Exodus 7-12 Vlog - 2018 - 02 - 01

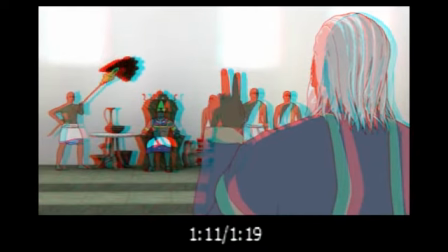259s
And of course he shows where all the frogs will affect.
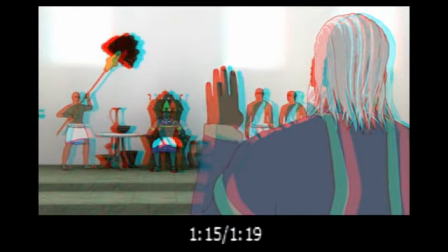264s
So I'm going to switch to 2D.
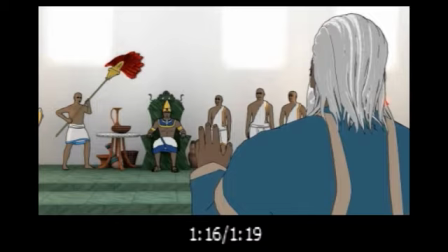268s
Now this is not entirely 2D because the right side also gets a little bit of distortion, especially at the start, just to give that extra balance. But I just want to show you guys that frog again.
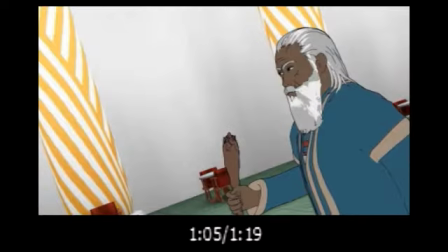281s
Okay, so what I did was I wanted there just to be a little bit more interest, you know, as it switches. But the frog is just, it's too much. It's really too much. If it were a part where
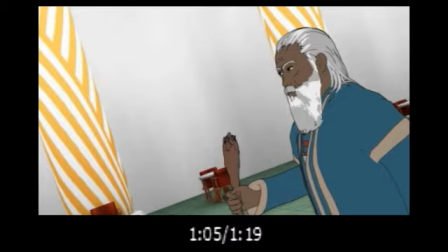299s
for example, the camera would be close to the ground or whatever, you could do that and get away with it more easily. Or if we're doing a program on frogs or something like that, you know, it would be more appropriate, or an action scene. But this just talking scene, you expect a much greater transition.
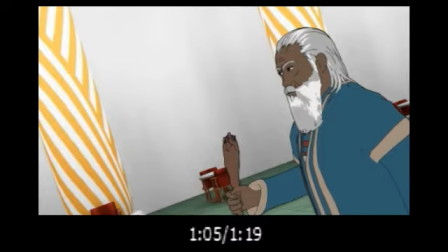318s
For example, from the throne room to the fields, or something along those lines. You expect something like that. Or you would expect some sort of continuity between the transition and the next scene.
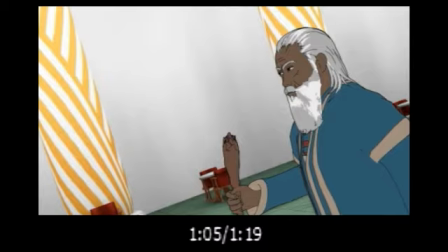332s
For example, the frog comes past and then jumps into water, or something along those lines. So this is what it looked like in 2D.
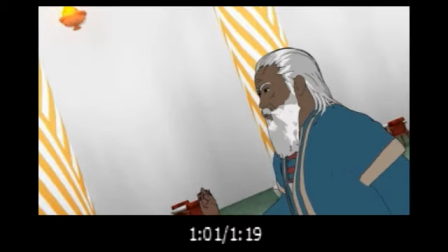344s
Let me just get it back there and play. There we go.
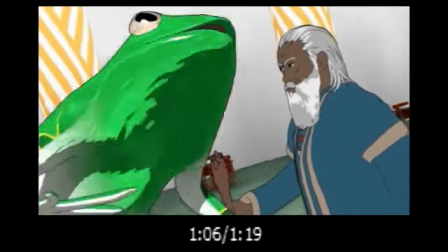351s
And here comes the frog. Boom.
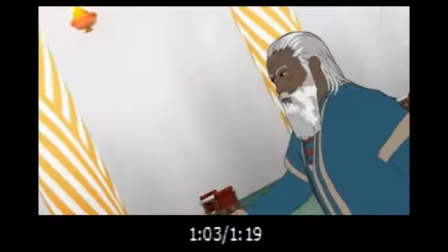355s
Now obviously you can see I'm rendering the 3D out in full color.
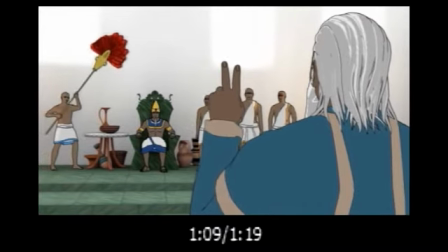359s
This enables pretty much any 3D method to use the footage, but I am doing it in side by side, which does mean half horizontal resolution.
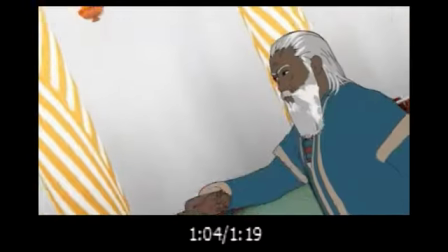368s
Thankfully with upscaling this should not be much of an issue.
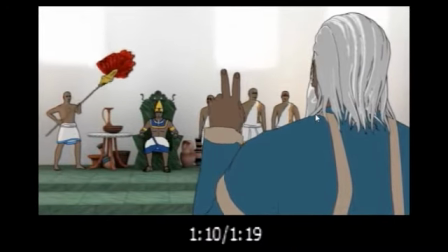374s
Like I said before, the plan is to upscale this to 4K, the final result, and upload that. So I don't think resolution will be an issue. But yeah, the frog.
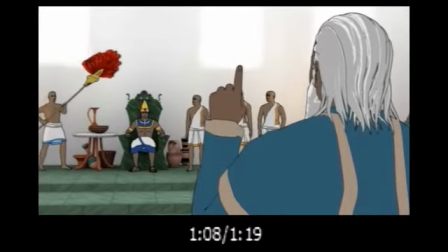391s
So anyway, let's get into how the frogs were created. Specifically, hold on, let me just get there.
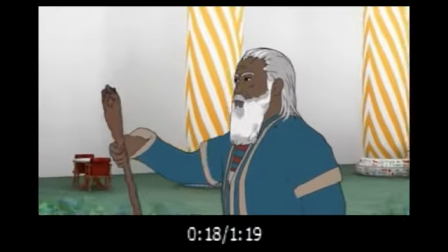399s
Especially these frogs. These ones in the floor.
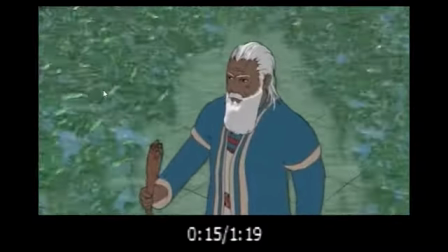406s
There's actually an interesting thing I want to point out to you guys that you need to look out for whenever you're doing something along those lines.
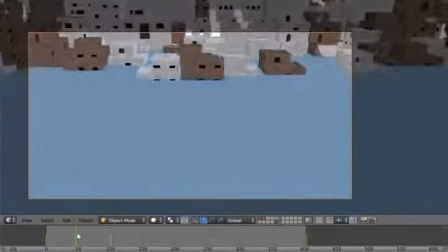413s
Okay, so here we have the frogs. The frog sequence, you know, the footage that's in the floor.
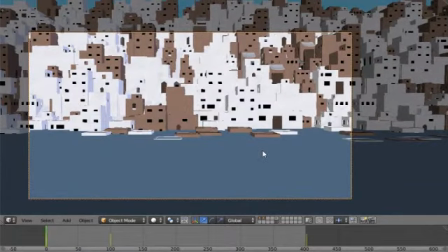422s
So the thing is, what I wanted to do is to show that there is no distinction yet made between Egypt and Israel, because the next part where the plague is actually applied, we have very little space to demonstrate this no difference situation.
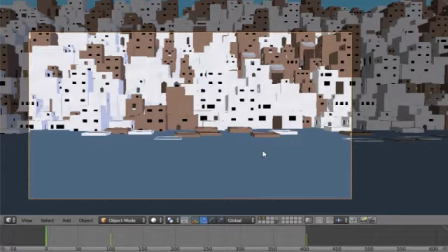441s
So what I wanted to do was I wanted it to be part of the you could say prophecy or warning. So that's why we have the white buildings plus the brown buildings. Brown for Israel and white for Egypt.
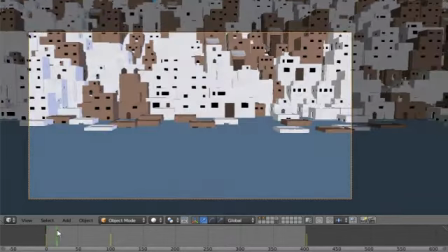456s
And of course the water, because they come out of the water. So we have the buildings, and then we have the frogs come up.
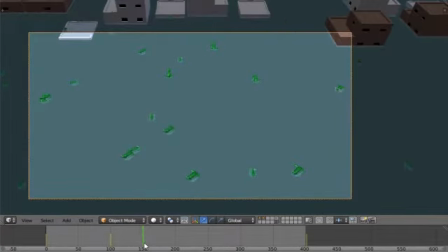465s
Of course, these are not all of them. I'm using a reduction so that my computer can actually show it.
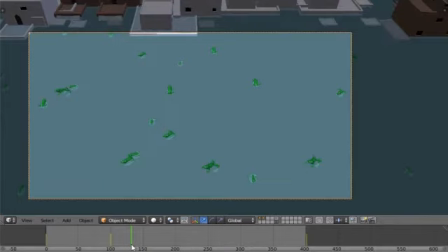472s
Now what I want to show you guys that turned out to be a very big problem,
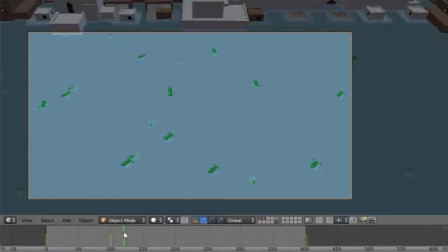479s
not in the final result because you don't see it, but definitely can be if you're going to zoom in, and that is that Blender's animation system, commonly known as the depth graph or something, I'm not entirely sure how you pronounce that,
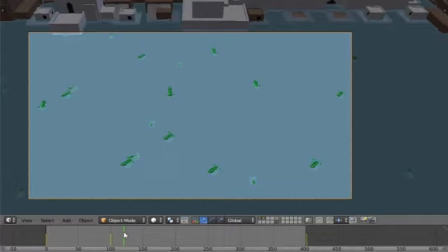497s
it doesn't have enough layers, so it struggles to update all the information it needs to update in the time that it needs to be updated, especially when it comes to parenting on parenting on parenting.